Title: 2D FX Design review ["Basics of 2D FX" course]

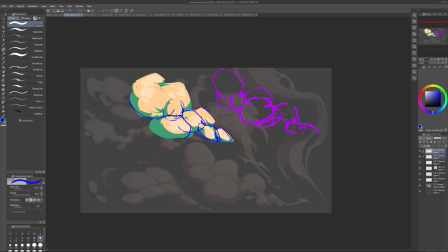This is behind this volume, behind this volume, and this is in front of this volume, and this is behind this volume. So we just need to make sure that we have this clear structure
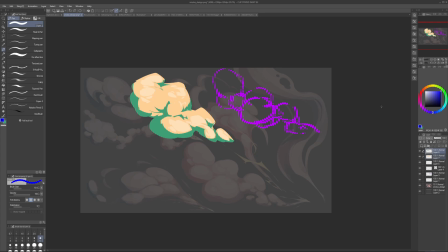and that our shapes show that change, that structure change.
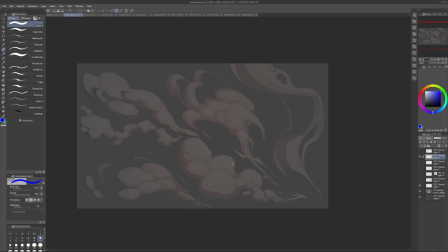And in this case, it would be, for example, pushing this closer down,
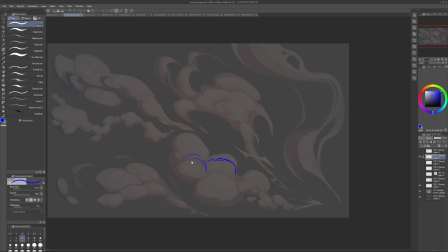maybe overlapping this more, pushing this a bit higher and overlapping it more with this one.
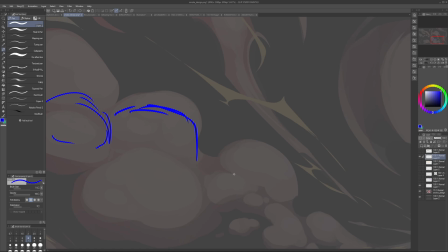Here it's making sure that this white, it's not ending right on the edge here,
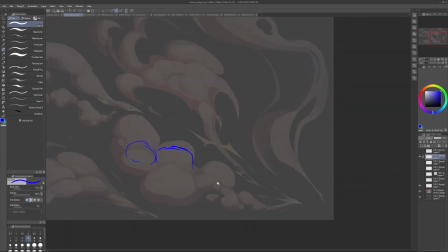it's kind of peeking through and covering it. Things like that.
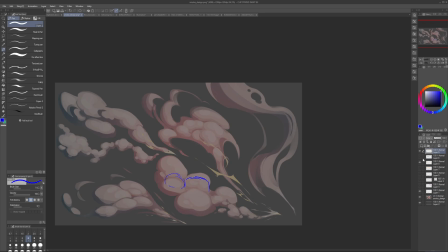And the same thing in the other ones. So we can just push this structure, making sure that it's different.
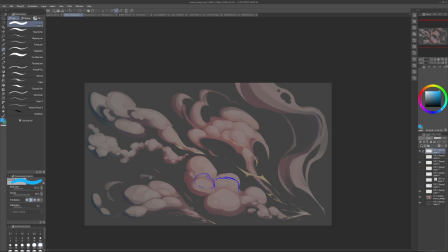So we are varying the sizes, varying the stuff,
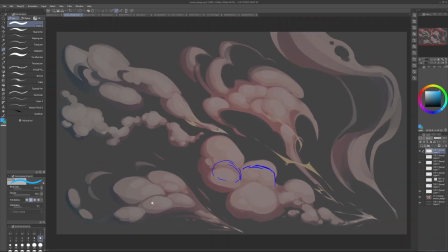and make sure that the placement of our volumes is interesting.
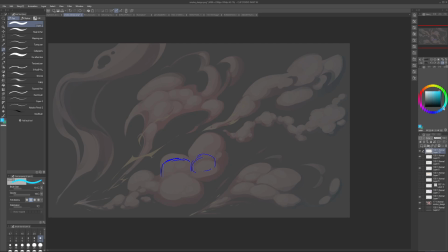So here, and aligns to the surface. And we also show some things that are behind, because there are volumes in front here,
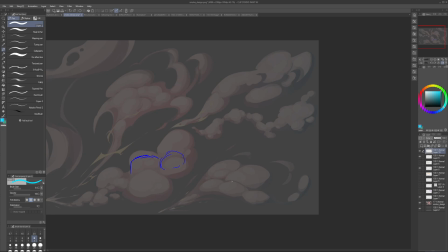but nothing is behind, as if we only see the front edges of the form and nothing else. So we can add some nice volume and some nice shapes here to show where does the volume appear from to begin with.
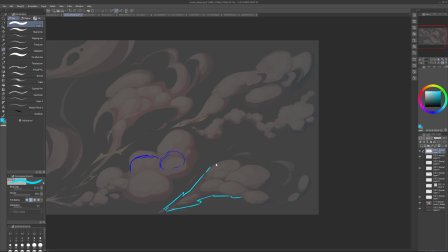Then we can push this out of the silhouette to show that the volume is forming. My English can't English. I can do this, maybe add some sharper shapes to show the indication of speed.
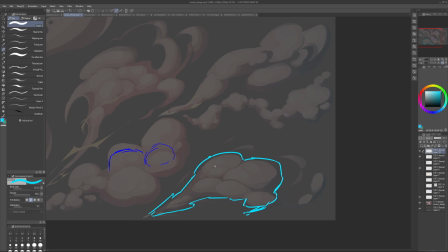Also, we can use this, which is more like liquidy. And then we need to decide. So right now it's kind of like all on the same line, and it's a straight line.
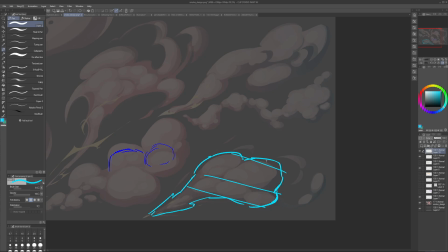So if we want a volume, we need to first place our volumes along the surface. So this is the surface. Then we cannot place them on a straight line, but we can place them on a curve.
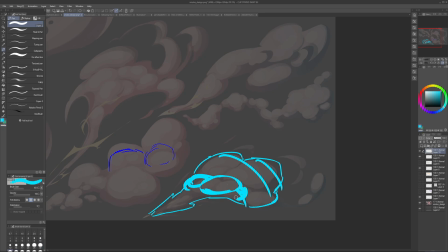So if I just do that and put them on a curve, this will automatically make it more volumetric.
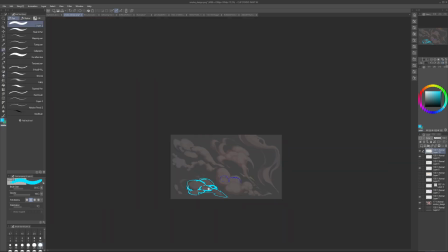If I go a step further and choose what's in front and what's in the back properly,
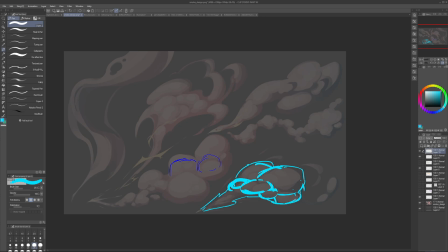this will give it even more volume.
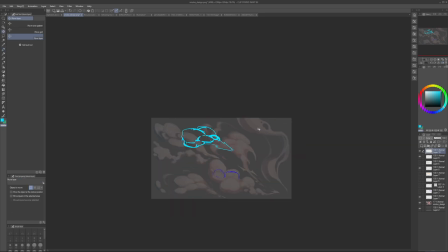So now this is a scribble, but we clearly see the structure, and we can also add like a couple forms in the back.
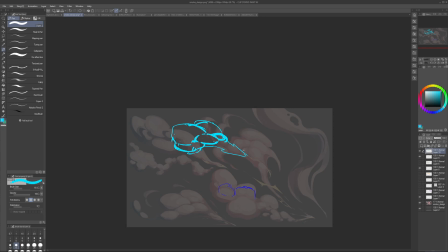Just one, maybe two. And this will show us very clearly the structure. What's in front, what's in the back, what we're looking at. And that is really all we need.
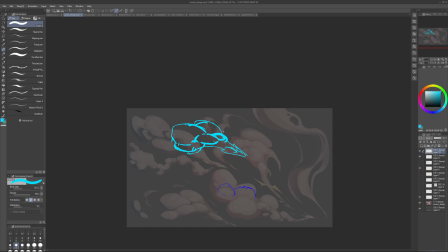It's just the subtle stuff, the structure, and like the volume. In terms of the volume, so right now we're kind of going like 1 and 2, which is okay, but not the strongest silhouette that we can push.
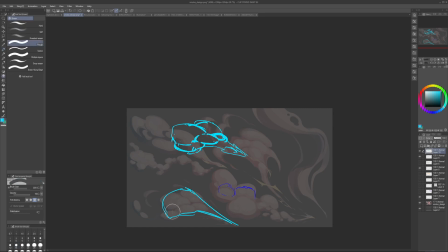We might want to try adding some stuff. So I added a couple scenes to make the silhouette more interesting. So we had like bigger here, smaller here. We had like more of this diagonal.
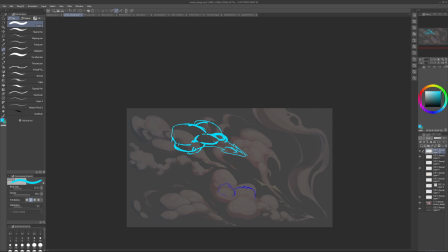We had a little bit of a straight line, a little bit more of a curve to kind of push scenes a bit, and like this scene.
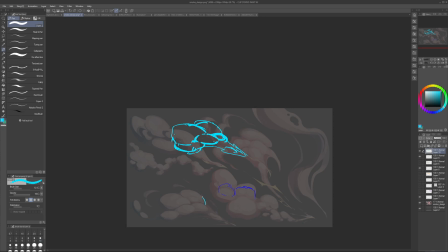So it's not just a smooth transition, but more of indication of the mass. So it's subtle changes here and there, and they accumulate into bigger changes.
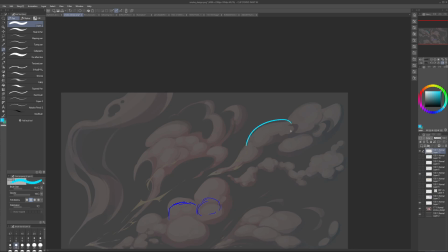Here, same thing. We need to define our volumes and clearly decide their placement. Is this in front? Is this in the back? Is it combining? Is it overlapping?
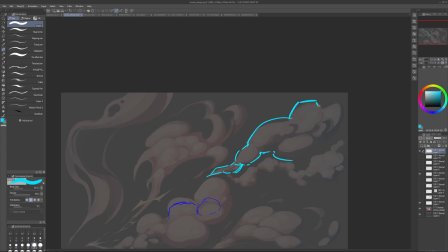Pushing the silhouette. Maybe there's something like this here. Maybe there's something like that here.
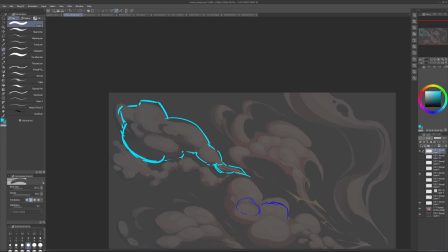Just to show more contrast between big and small. And then I need to make choices. So where does the light come from? Where is it going? We again need to imagine the surface to wrap our lines
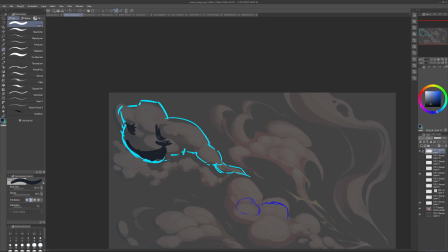around it to create a sense of space. And then of course it should also align to some kind of design.
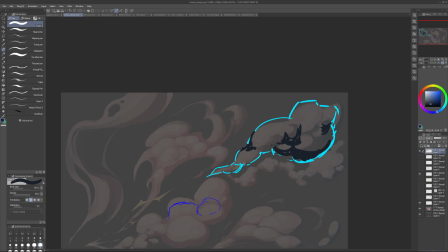So that these areas are kind of creating a nice flow and are also clear and interesting.
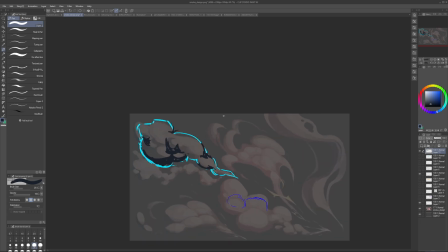So things like that. For example, I think your stylus though works pretty well.
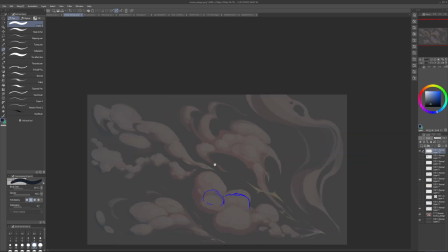It's just pushing these fundamentals. Same thing, we can simplify, push the interaction between volumes.
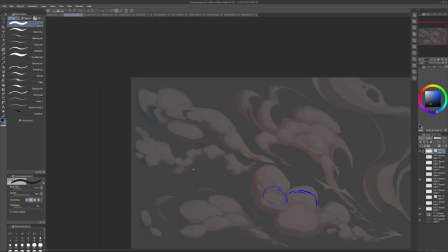So rather than doing this, we need to push our volumes closer together to interact.
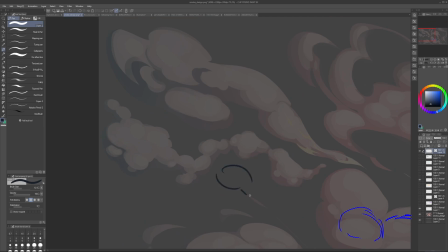Rather than doing this, we need to do like stuff like this for the smoke. So 1, 2, this is in front of it. This is like maybe in front of that one.
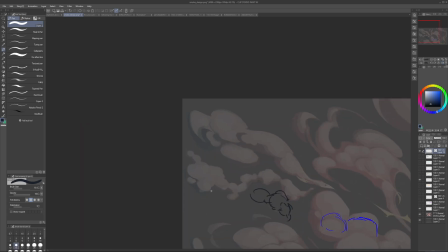So we need to find this clear interaction, this clarity of like order. What's in front? What's in the back? What's going here? What's going there? What's big?
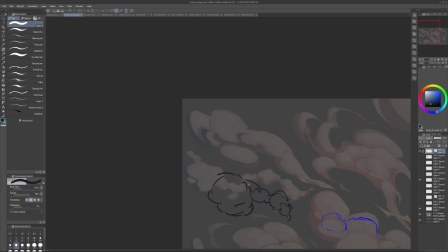What's small? What's medium? We create that structure and then it's clear.
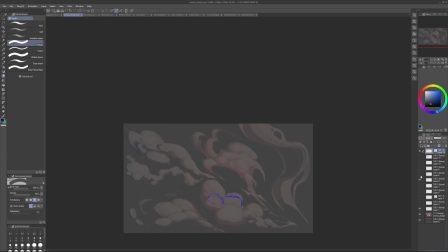And then it's all about making it design, making its design interesting. Same thing here. I would try to find that volume first. And if it's more flat, then I would stretch the shapes more along the direction of the motion.
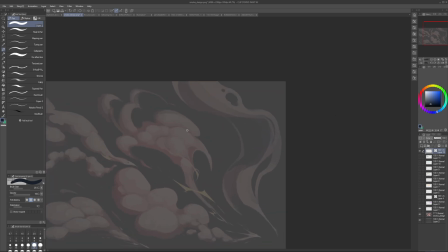Here in this one, I think it's a pretty cool smoke. I would mostly push the balance between colors, so it's more clear what's the dominant color, what's the secondary color. And we can clean up these curves even more. Also, it works like this already.
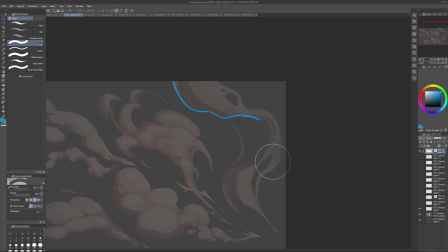Can push the differences in scale between these areas. So we go 1, 2, 3. They're different, but they're not that different. So maybe having a bit more contrast between these areas would be nice.
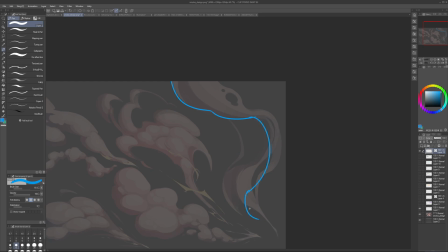Maybe this is longer. Maybe this one is smaller or bigger. So we just need to find a structure that works with our scale and the effect.
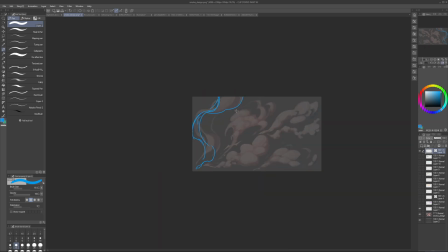So just pushing this base composition one way or another. And you'll be fine.
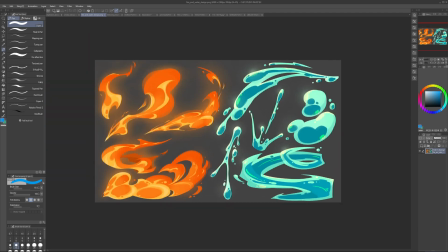So the same thing here. For the fire, for the volume of the fire, it's still really just
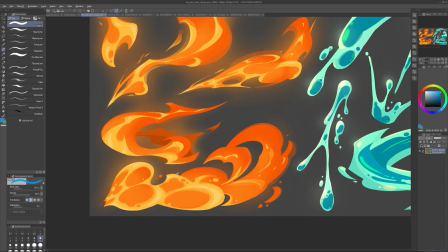overlapping these shapes more rather than making them like separate.
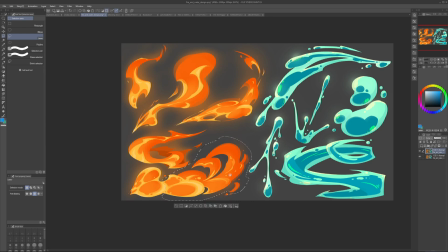So even just doing more of that as the other way around.